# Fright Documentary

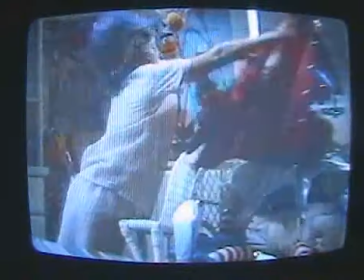The ultimate question: how is a filmmaker or TV producer make a scary movie good, so to speak?
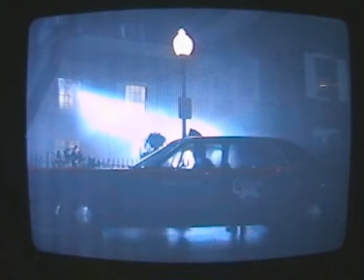Well, there are many techniques that have been utilized over the years and are still being used and expanded on to this day.
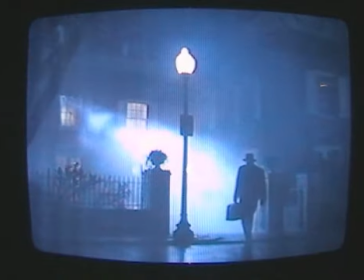A major part of a scary scene is lighting. With lighting, you can draw the audience's attention to wherever you want it.
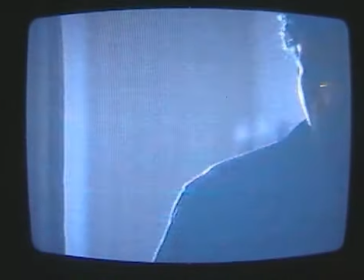It is used to set a mood. For example, a scene from Friday the 13th.
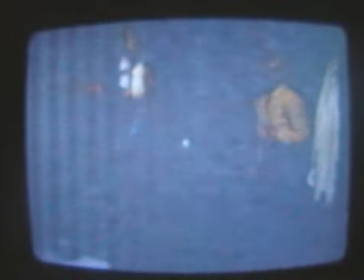Here we see the protagonist hiding in the closet. When the light is turned on, through the cracks we can see someone rummaging through the room.
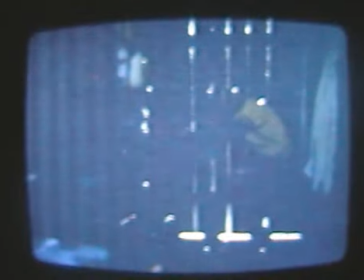Then, we can see them move past the light, blocking it out, slowly building suspense.
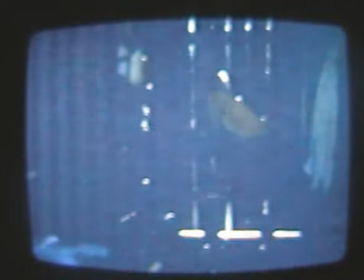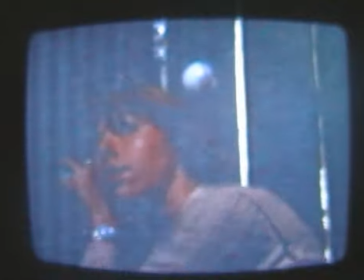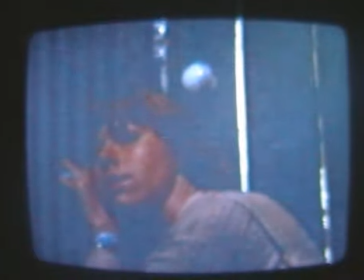But, despite this light, we are soon to find out the person remained.
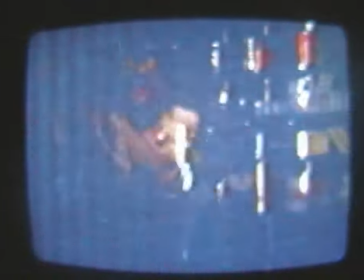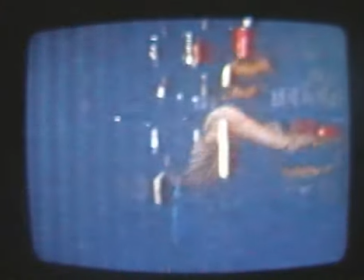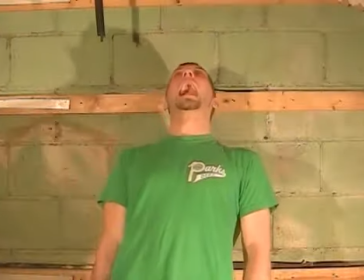And broke into the closet. When we use lights in a normal fashion, known as the three-point lighting system,
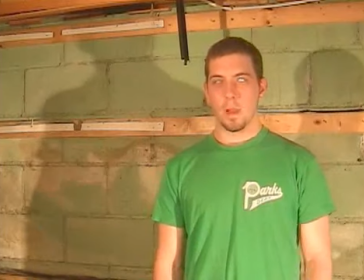we see our subject as they are intended to see, fully lighted and separated from the background. But if we move the key lights, harsh shadows are thrown across the face of the subject, giving him an unnatural look.
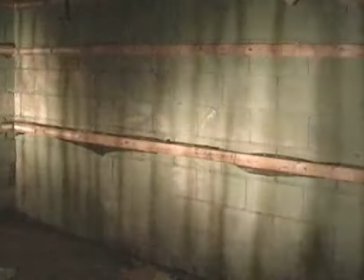Lighting can be fun, and if used properly, can set any mood desirable in any setting.
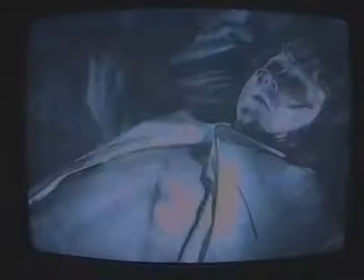But lighting can only bring us so far. Another key element in producing fear is music.
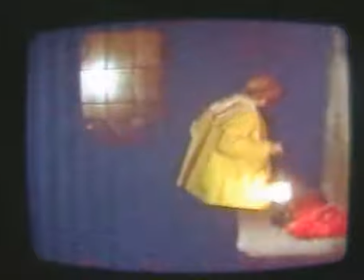In this scene from Friday the 13th, the music begins calmly.
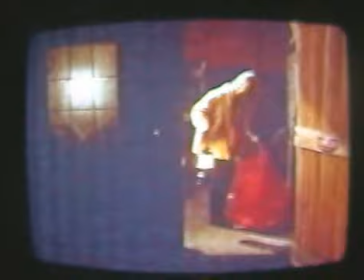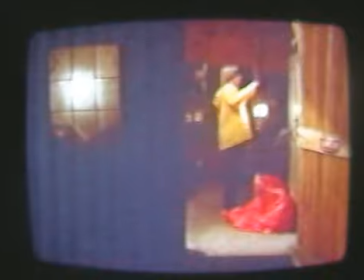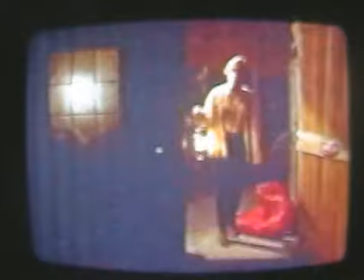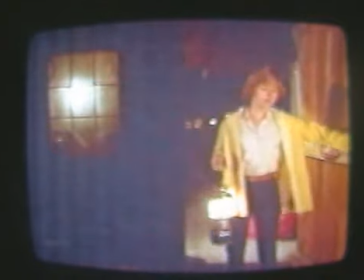Yet once you hear it drop out, years of conditioning tells us to close our eyes unless we want to see what the music is hiding.
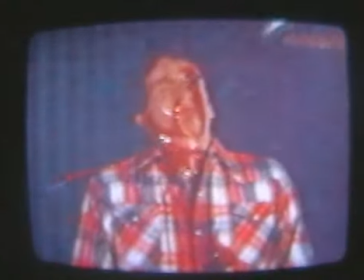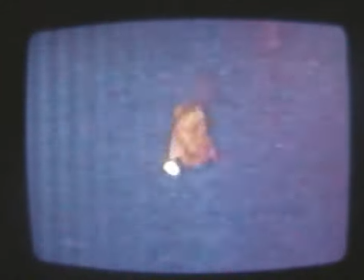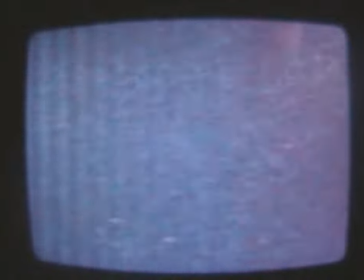Let's take a look at this scene with a little different music.
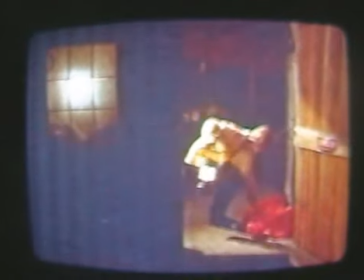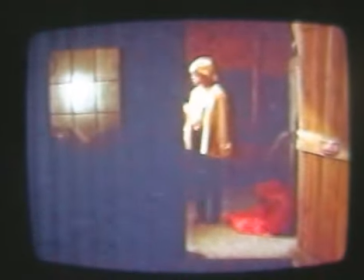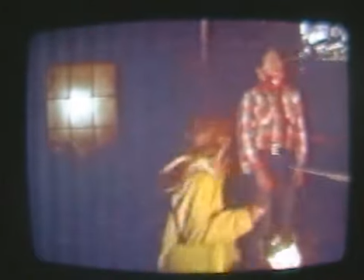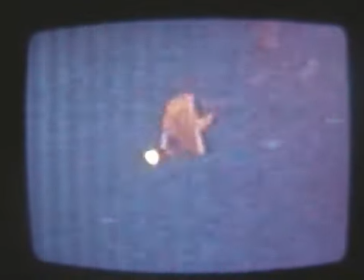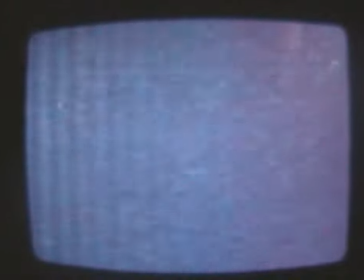Isn't that fun?
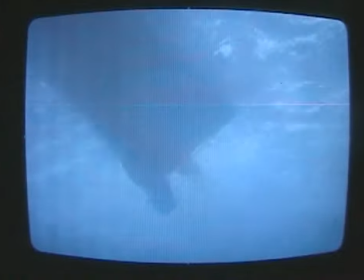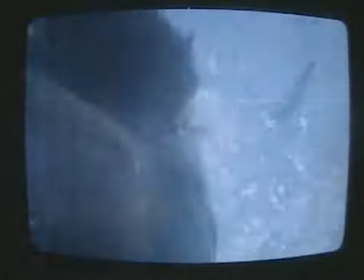In Jaws, when this music plays, we know the shark is moments away from devouring its next victim.